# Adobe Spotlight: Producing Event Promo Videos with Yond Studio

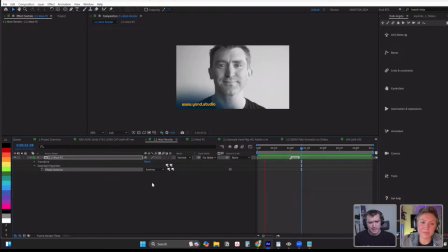So that, in a nutshell, is
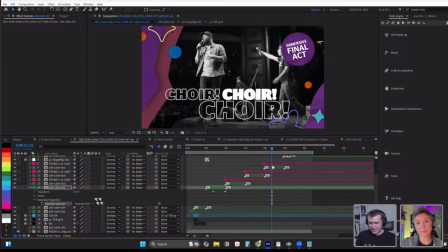essentially what we did in these comps that have all the layers.
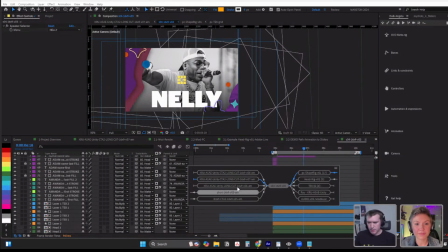Each speaker had its own, the opacity of all the related assets to each speaker were tied to a single dropdown.
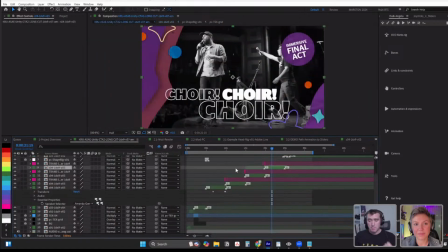And then that meant that when we went into our main comp, if we needed to change the order, or in our shorter deliverable versions, like the 15-second spots, we could just select from a different
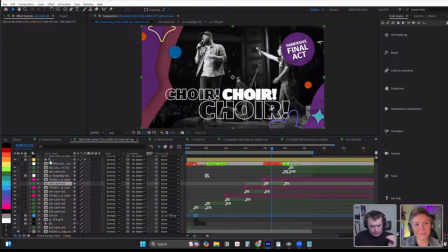item on that dropdown. And yeah. Alesis, nice. Did that make sense? Yeah, no, I mean, it's super fun for me to like see so much of you behind the scenes, because like in certain projects we get to work together really closely, where we might be in the same project working together as we have been recently. But on this one, it was very much that relay. Like I was like, here, make something, and you're like, okay, I got you. And I don't know, man, this is wizardry to me. The expressions, I've got a loose training on that one, but you have that nailed pretty fascinatingly. There's going to be some things that I'm going to take away from it for sure. Before, if you don't mind, we had a question earlier that I do want to see if you've got a fun answer to. We got Maximilian asking earlier that he liked the frames and the concept. He is very interested in seeing how you transitioned from 2 to 3. And I just kind of wanted to touch on maybe how our workflow sort of works when we're talking about transitions, and how we decide where one person's creative will ends and another person's begins. I try to be not super prescriptive in design. I might lay out some general ideas and explain them to Andrew when we're doing a creative kickoff meeting, or when we're like, all right, we're gonna animate, let's do this. But I want him to have enough space to make more sense of something than I might. He's very intimate with the tools, obviously, you can see that. So I want him to have a little room to play. So tell me, what was your thought process when you were moving from frame 2, which is our fun little quilt type of image, to 3, which was our composition notebook? Is this, wait, this is frame 2, yeah? Yes, that's us.
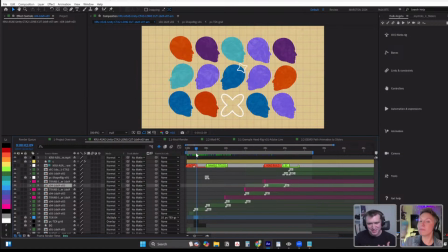That's frame 2. This, it's funny you mentioned this specific transition because this is the one I feel like um,
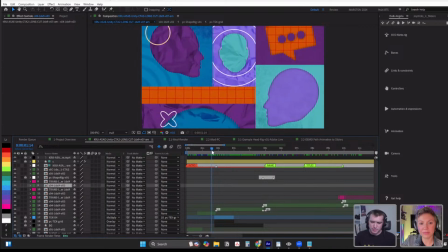there was a little bit like it was one of those situations where we had elements on the screen in one frame, and then we had elements on the screen in another frame.
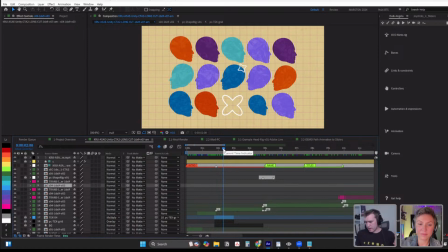And I guess just my philosophy and approach to transitions in general for animation is to find common elements and see how we can make them guide the transition so that it makes there's some red thread.
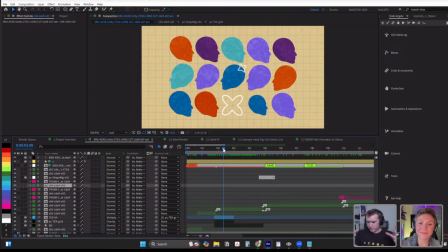If anybody's taken advanced motion methods with school motion, which I used to be a TA of, red thread was a concept that came up a lot, and just something that would tie one shot to another. So in this case, shot 3 has a lot of the heads,
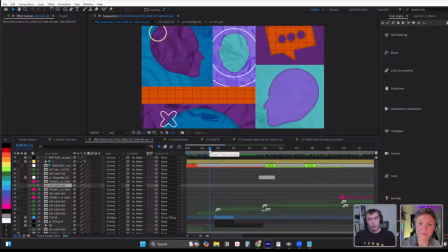and shot 2 also had the heads, and the heads so far have been, they're like they are the red thread.
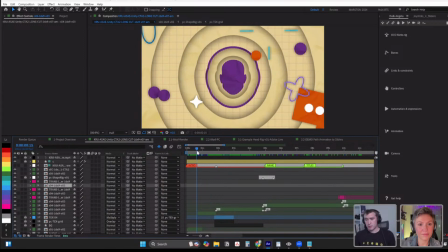We start with this solitary head here, and then it splashes down to get this whole layout.
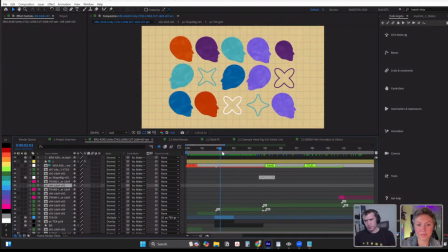And so my goal here was to get to be able to follow the heads but create the grid,
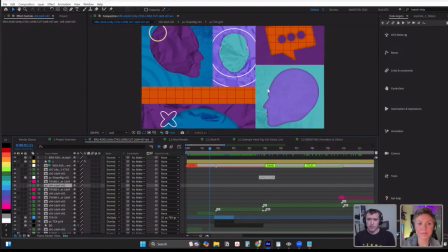and we kind of had to have a grid already appearing on screen. It's just not, you know, as rulered as the following grid. And so as quick as possible, because there is a match cut in here which you can kind of see, we just pop from one frame to the next,
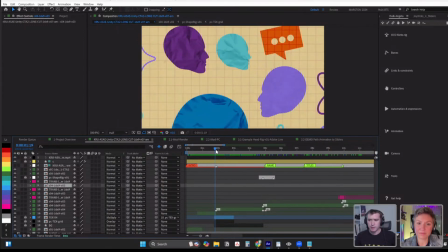as quick as possible to align that grid of heads from this sort of
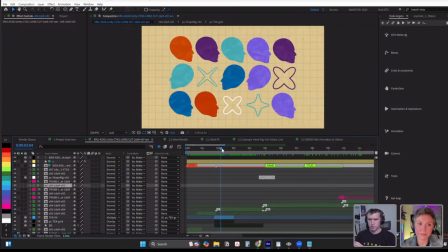missized, misaligned layout to this grid, which is all perfectly ruled. So yeah, the short answer for transitions is have common elements guide.